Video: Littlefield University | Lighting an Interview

Welcome to Littlefield University. Today we're going to be talking about filming interviews.
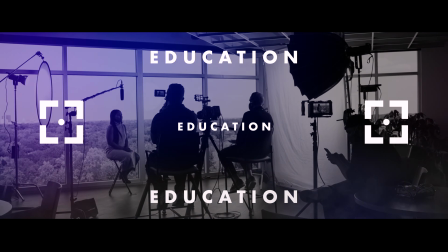Interviews are the bread and butter of video production. There's a good chance if you're watching this that you've probably had to film an interview for a client at some point. And if not, I guarantee you will someday. At our production house, The Littlefield Company, we shoot interviews all the time. And we're lucky enough to have access to a lot of professional equipment, which definitely makes things easier.
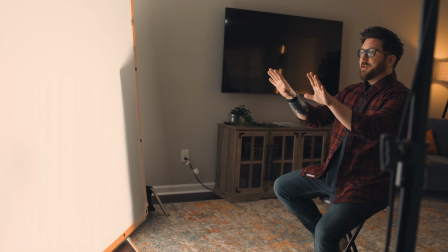[0:32]
So if we kind of take a step back here you can see the equipment that we're working with.
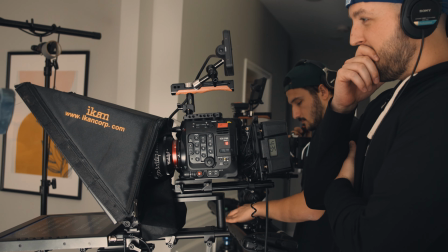[0:37]
We're shooting two cameras so that we can cut back and forth in the edit and that helps trim out you know a lot of the excessive pauses and stumbles uhs and ums.
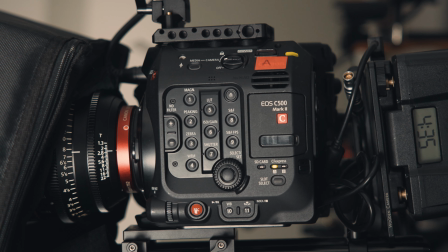[0:44]
Both angles are being filmed with the Canon C500 cinema camera using Canon Cine Prime lenses.
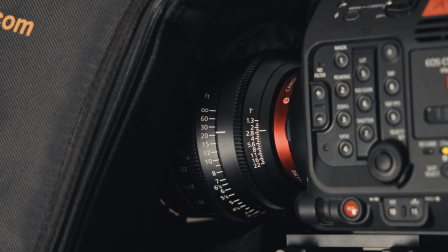[0:50]
We've got a 50 millimeter lens on A cam we've got an 85 millimeter lens here on B cam.
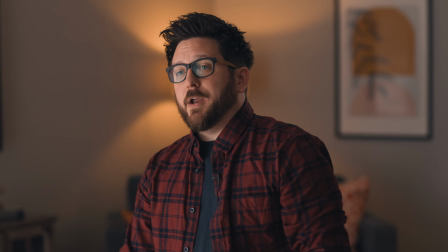[0:55]
You can see our A cam is planted firmly on a tripod but we've got the B cam over here on the syrup slider and that helps get a little bit of dynamic camera movement in the shot.
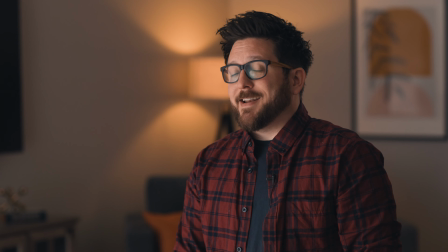[1:03]
It's not entirely necessary, but it does add a nice touch and production value to the final video. Of course, it doesn't matter what camera you're using if the subject isn't lit well. Lighting is arguably the most important aspect of crafting beautiful visuals. So this right here is our key light, and the key light is just the main light source in your scene.
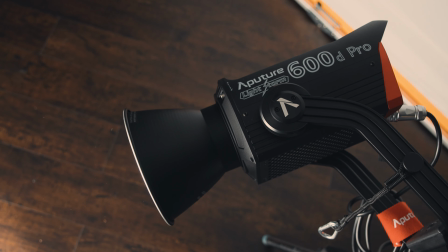[1:20]
For our key, we are firing an aperture 600D into a beadboard and then through an 8x silk diffusion,
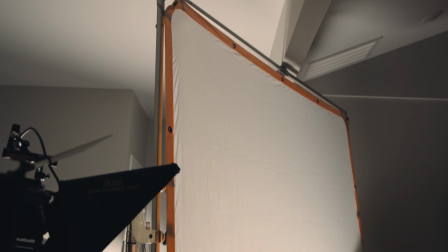[1:26]
which is a very fancy way of saying that we are bouncing light off of a foam board through a white cloth in an eight foot by eight foot frame. Now, the reason we do this is to double diffuse the light.
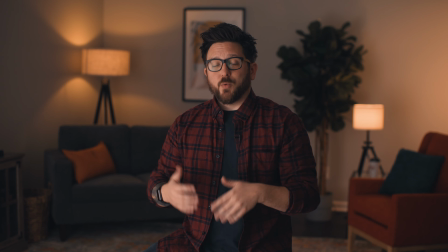[1:36]
When that happens, we're giving an ultra soft light onto our subject, which is just more pleasing to the eye than a more direct source of light. Now, depending on your interview, you may want to light your subjects differently. For example, if they're talking about a particularly heavy subject, you might want a moodier setup that it's a little bit darker and has more harsh shadows. But for most of the interviews that we shoot, they are brand films and marketing videos so it's a pretty safe bet to just light our subjects with a
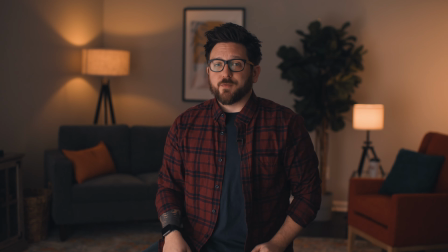[2:01]
big bright soft light and that's what the 8x silk is for now you might also notice that i've got a little bit of a reflection
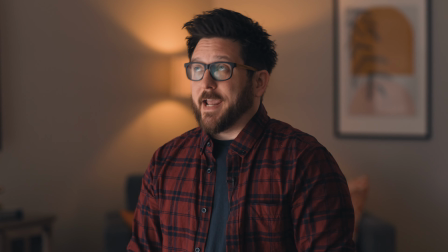[2:07]
here in my glasses glasses are notoriously difficult to light for and due to the limitations of the space that we're in we can't really get this light anywhere else but one way to kind of get around reflections your glasses is you can use a polarizing filter on your lens or you can just raise the light up until it's not in your glasses anymore which again we just can't do because we were already tapped out of the ceiling. So I like to think of lighting and diffusion in terms of the sun. On a clear sunny day when you look down at your shadow you're going to see really crisp defined edges and that's what would happen here if our light didn't have any diffusion.
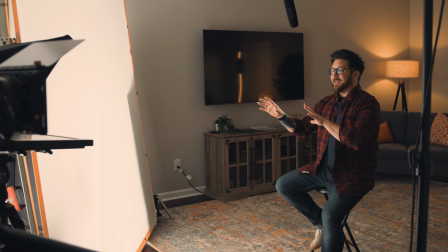[2:40]
If we weren't using the silk or the beadboard that light would be insanely bright and the shadows on my face would be really harsh. But on an overcast day you look down your shadows are going to be soft and diffused and interviews tend to look more flattering with soft lighting and diffuse shadows.
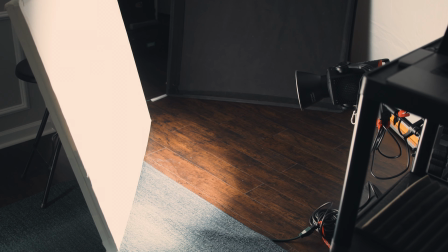[2:54]
So by bouncing the light off the beadboard, it's going to diffuse that harsh light and then the silk diffuses it even more.
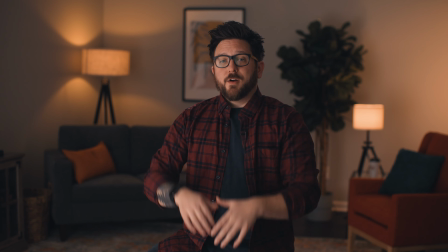[3:00]
Now you'll also notice that the light is coming in from the side here and not from the front. Front lighting usually results in a flat image, which is fine in some cases, but in order to make the image look a little more cinematic, we are always looking for ways to create depth and dimension in the frame.
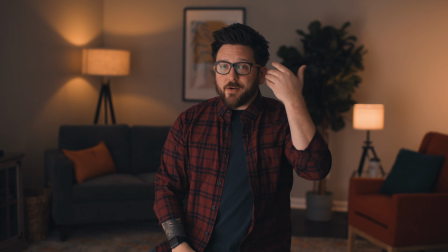[3:15]
So by placing light off to the side, it casts a little bit of a shadow on this side of my face and it helps create that three-dimensional image.
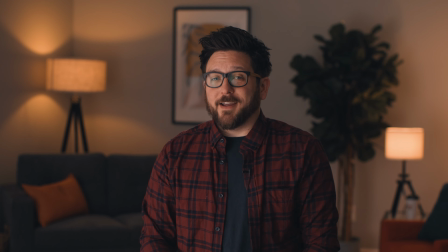[3:22]
And it also helps define cheekbones and jawlines if you are lucky enough to have those. And again, it just helps make the subject look more flattering. Now, if your shadows on the side of your face are too dark, you can add a light on the opposite side of the key light, and that's called the fill light, and it's just there to fill in shadows. But remember, you don't want to fill them in too much because we want to keep that depth and dimension. You don't necessarily need another light here. You can just add a reflector or even a piece of white poster board to just bounce the light from the key into the darker side of your subject's face. Now, of course, an interview wouldn't be very useful if you can't hear anything, so audio is obviously a crucial part of this process.
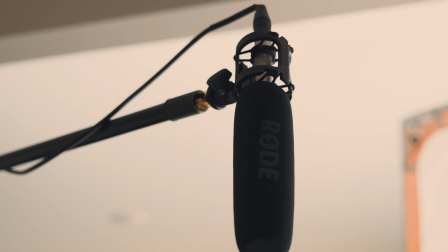[3:57]
We are running the Rode NTG3 shotgun microphone directly into our Canon C500, which is one of the best features of a cinema camera like this because we can monitor and mix audio as needed right there on the back of the camera. We've mounted this boom pole to a C-stand over here so that no one has to, you know, lift their arms over their head for the whole video.
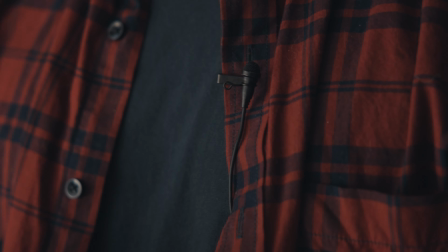[4:15]
And you'll also notice that right here, I've got a lavalier microphone clipped to my shirt, and that is recording audio over to our B-cam. Personally, I feel like boom audio tends to sound better, but it's always a good idea to have backup audio that you can use just in case. So this is how we typically approach shooting interviews. Of course, each new shoot comes with unique challenges, and when that happens, we have to think on our feet and we have to get creative. What happens if you don't have access to this much equipment, right? Is it possible to achieve a similar look and feel with budget gear and DIY alternatives? No. Thanks for watching. We'll see in the next video no yes of course it is and we're going to show you how we do that
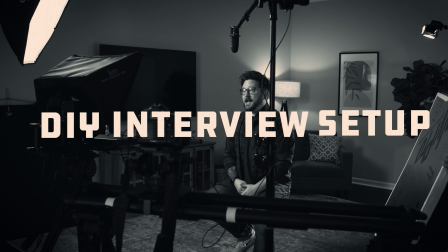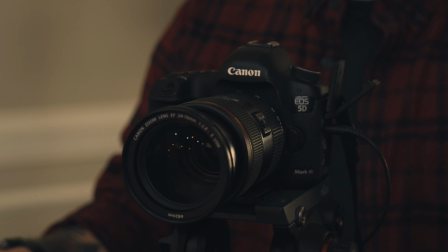[4:58]
for our cameras in this shoot we are using the canon 5d mark iii now this is a great starter camera if you're just getting into freelance
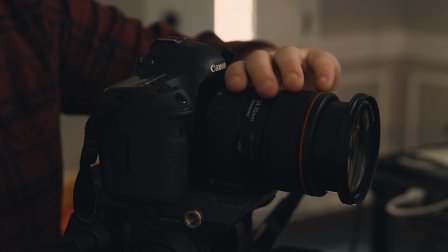[5:05]
videography we're using dslr lenses and you know we're still on the the syrup slider here but you don't need to use that you can certainly just have
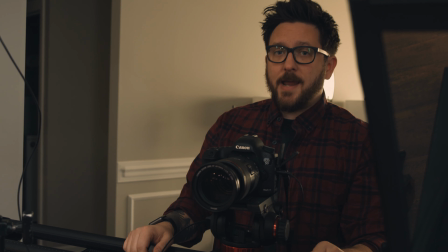[5:13]
an a cam and b cam you can just use an a cam if that's all you have access to
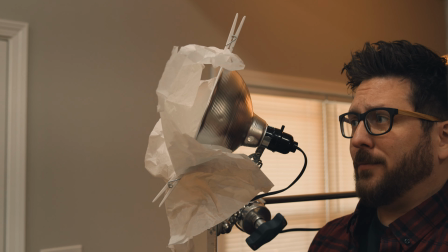[5:18]
so this is just a can light that you would find at lowe's or home depot they are less than $10 and I have put some parchment paper on front of it so that you
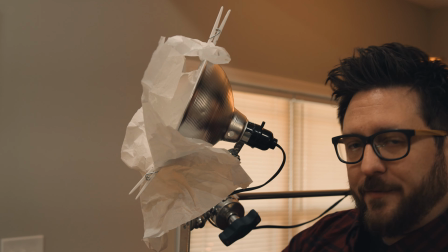[5:27]
can kind of diffuse the lighting and we're using this to just kind of fill in some of the light in the background so it doesn't get too dark.
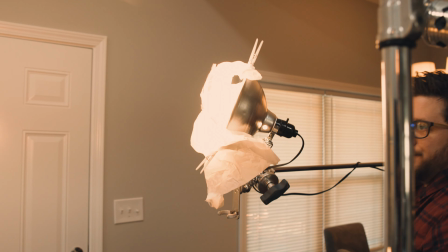[5:32]
So I'm going to turn that on now and there you go. So nice soft diffuse light from a $10 light that you can get at Home Depot.
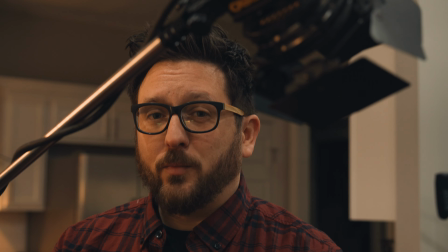[5:41]
So this is an old school studio light from Lowell Pro. You can get them super cheap on eBay, things like that.
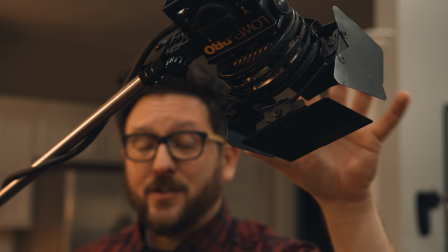[5:47]
It's a hot light so it puts off a lot of heat to be careful wear gloves if you have to the nice part
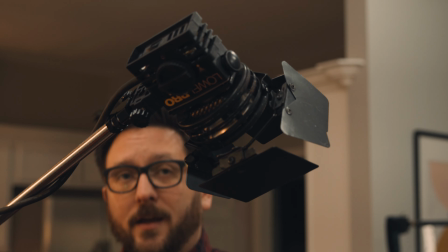[5:54]
about this is that it has bar doors on the front so you can actually shape that light but I'm gonna use this as a hair light so I'm gonna raise
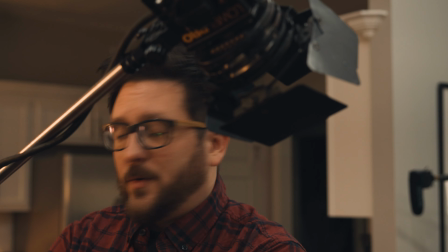[6:00]
this up and point it to where I was sitting on the stool striking
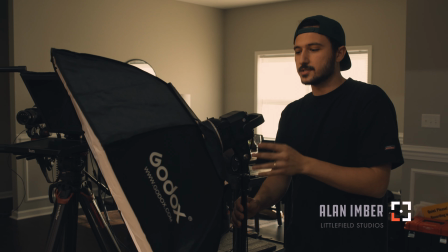[6:07]
so here we have our key light which is just a GMV LED light I think it was around
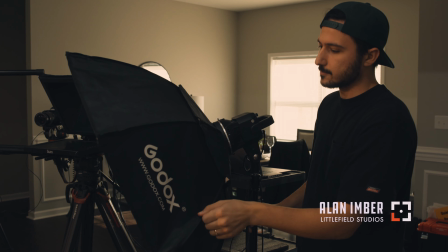[6:15]
$120 on Amazon and we have our Godox diffusion right here and we're basically just going to raise this up to
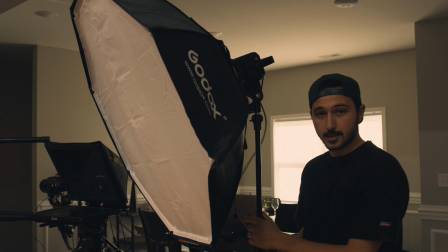[6:23]
a point where we won't see the reflection in Mike's glasses but we're going to set it up at about
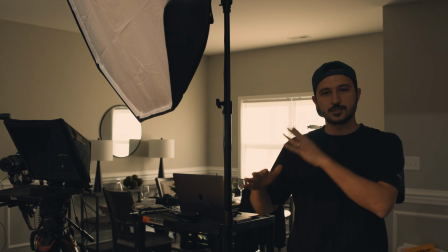[6:30]
45 degree angle to his face so we don't have a harsh shadow on one side and we'll adjust as we turn on the cameras.
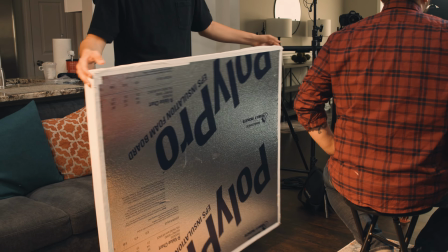[6:43]
Here we have our reflector this is just a simple I also don't know what it's used for we got at lows, it's around $20.
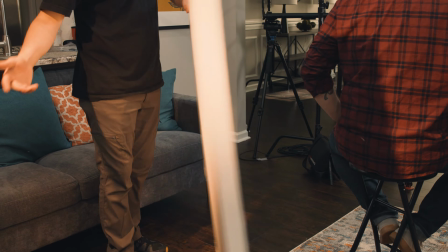[6:50]
It's got a white on one side for bouncing light off of and then if we get a little more power we have the reflective shiny side.
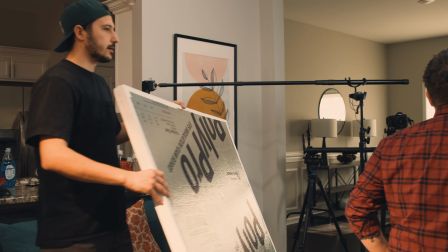[6:57]
All we're doing is we're getting on the other side of our key light and we're just gonna angle it perfectly so it hits
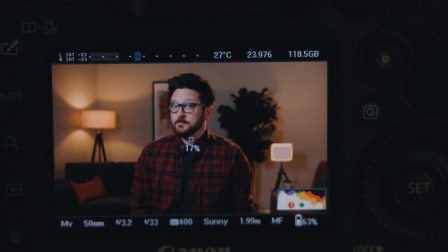[7:03]
Mike's face on its left side where it's a little darker just to bring up the level on that side.
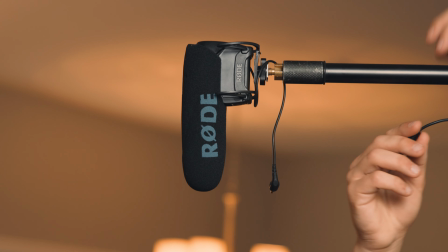[7:11]
So this is our audio setup we have is a Rode VideoMic Pro and we have an extension
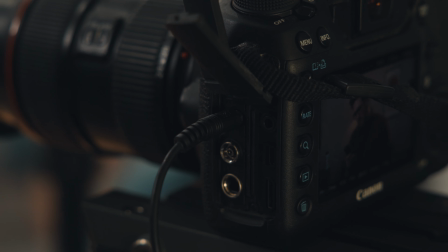[7:17]
cable that is running into our Canon 5D and we are going to clean this up.
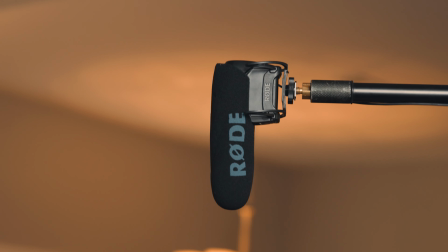[7:23]
This will help get much clearer audio than if it was just mounted onto your camera,
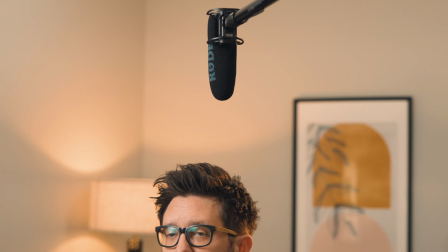[7:29]
gets us about a foot away from his mouth and we'll get some nice crisp audio that way. So as you can see, this still looks really good.
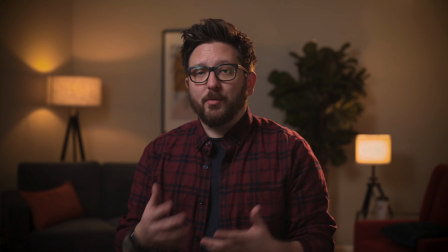[7:38]
Obviously you have to think a little differently when you don't have access to the newest and brightest lights or a $15,000 cinema camera or cinema lenses.
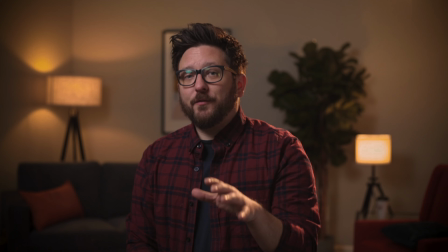[7:45]
Obviously, the sound isn't as crystal clear as it was before, but if you're freelancing or just getting started, the end product is still pretty great quality. Ultimately, we wanted to show you some basic principles of how to shoot an interview. Once you know the basics, you can use cheap stuff, you can use expensive stuff. Either way, these techniques are universal and should be a good starting point for your next interview. Okay, so there you go, an interview set up on a budget. Let us know what you think by leaving a comment below. If you enjoyed the video, do me a favor and give it a like, subscribe to the channel and of course hit the bell icon to get notifications when we post new videos.